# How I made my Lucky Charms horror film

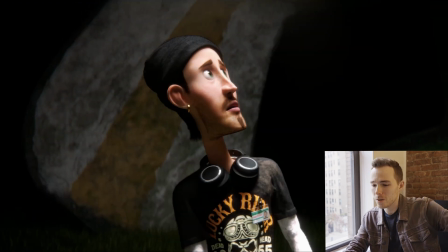986s I've been looking around.
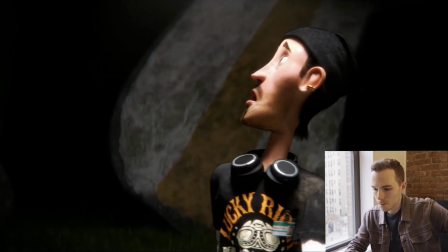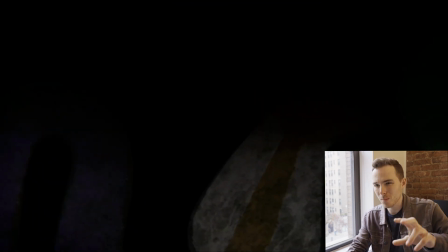993s
And then another bringing back the Magic Muncho's theme in whistle form.
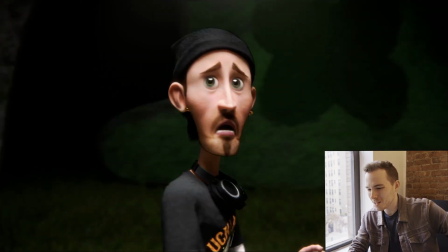1003s
And then we have the character's eyes coming out. Always very fun.
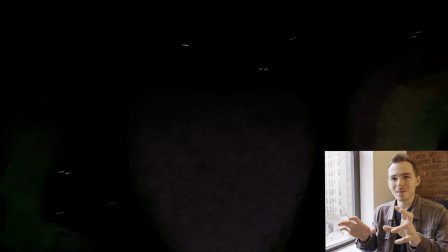1009s
And this is a big one that actually changed in the second version, is all the Leprechaun eyes coming out at once to coincide with this big music change. That was something that did come in the second version. So originally it was going to be still just like one set of eyes here, there, somewhere else.
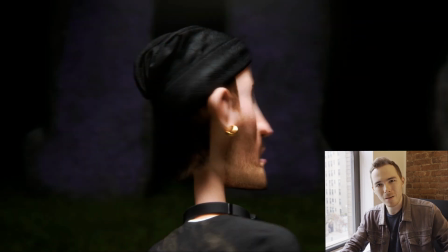1024s
But ultimately there was a note that was given where it's like, oh, we should have like many eyes, like all the eyes basically.
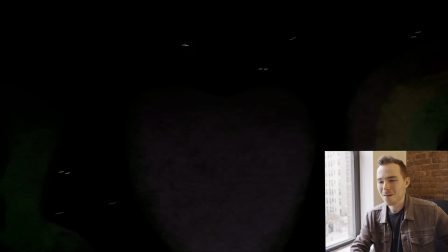1030s
So that's, and I actually found it to be a pretty terrifying look when you have that paired with the weird sort of instrumental cue that was given there.
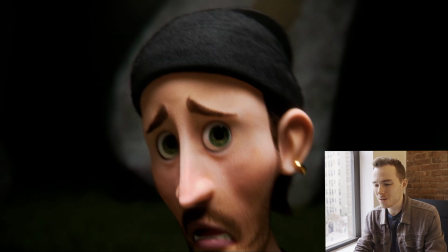1039s
So combined with that, it actually turned out pretty good. Yeah, so you get the very sort of smeary eyes as the character looks around, and makes the whole scene feel a bit more like there's building progression to it. So the stakes are getting higher and higher, and he's being closed in on from all sides, and it really helps you put yourself into the character, into like what the sort of extreme distress and paranoia that he's sort of feeling here.
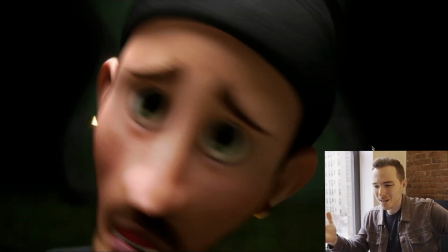1065s
And of course we culminate in the final reveal.
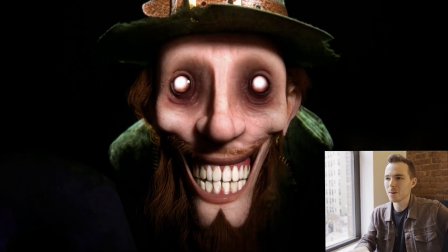1071s
And the whole film was built around this sort of reveal of the monster looking into the light with the big smile and the dead eyes or whatever. The whole film was essentially bringing us to this moment, and I constructed the story beats around that in order to bring us towards this iconic look, in my opinion.
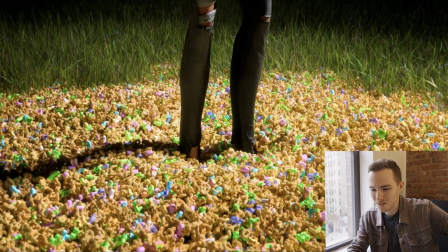1093s
And of course, there was
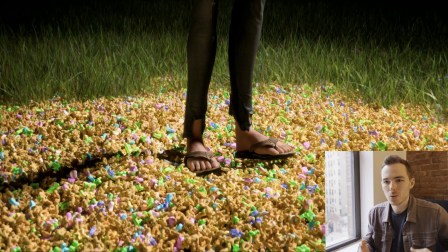1096s
a version where I tried to make the Lucky Charm sort of seep out of the grass as he sort of goes into it, so it sort of reveals itself as opposed to just like cut to it and it's there. But ultimately, it just didn't feel right. It felt a bit too CG in the end to have the Lucky Charm sort of come out of the ground. So ultimately, that was cut, and we just made it simply appear, because it's a dream world, and you can basically do whatever you want.
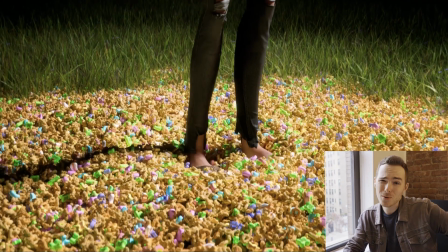1123s
So that's sort of how we ended up there.
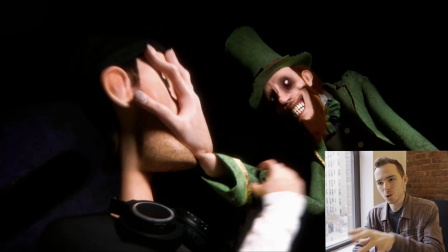1127s
And the idea of a character being forcibly pushed into either Lucky Charms or into like the ground or something like that, basically drowning him in Lucky Charms, was something that I'd come up with very early on in the project, and it felt like a distinctly terrifying way to die in this.
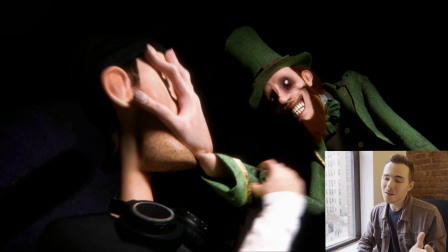1146s
Obviously, the character, it's very ambiguous if he dies or if he's trapped, or whatever in the end, but the whole sequence of being slowly pushed into the ground was, I thought it would just made for a great sort of finale to the piece,
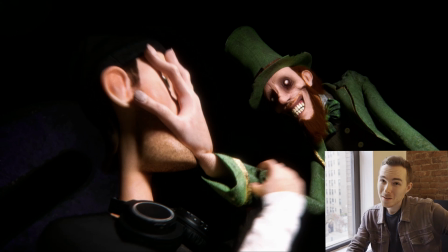1161s
and it was definitely a lot of fun to do all the sound effects for this, do the muffled screams and whatever of the character being pushed into the charms.
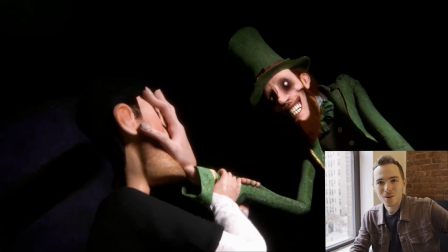1172s
And once again, we have great music for this section.
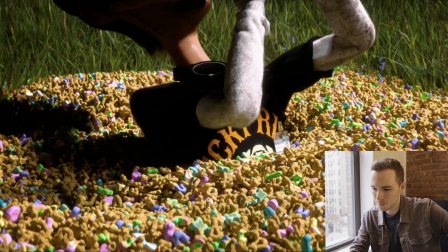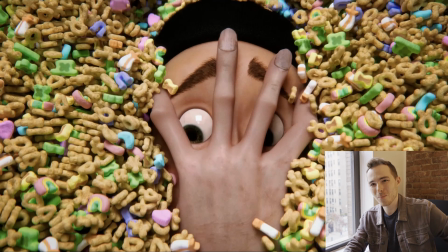1181s
And I was for anyone who does 3D animation, doing a simulation like this, which this was done in Cinema 4D, is not easy. And I was very surprised at how well it turned out on almost nearly the first try,
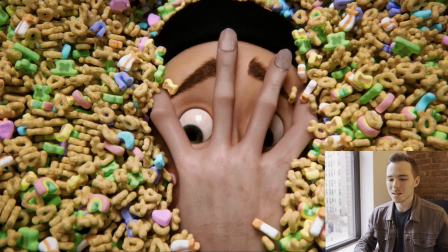1195s
where you get thousands of Lucky Charms essentially being simulated as a character is pushed into it, and none of them sort of jitter around or do any like weird glitchy things that tiny 3D things can often
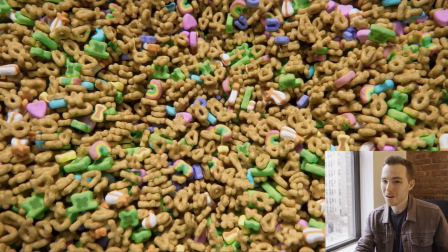1207s
do. I thought this shot turned out great, which was very important because it was our second to final shot.
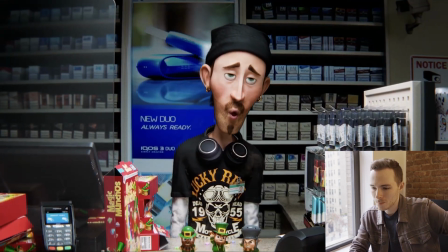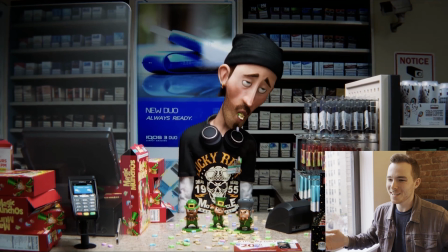1220s
And then you have the ambiguity of what happened to him. Is he, was it all a dream?
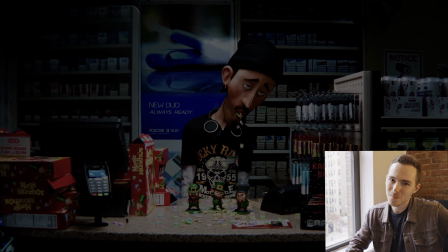1226s
Is he on drugs? Is he trapped in the mind world? We shall never know.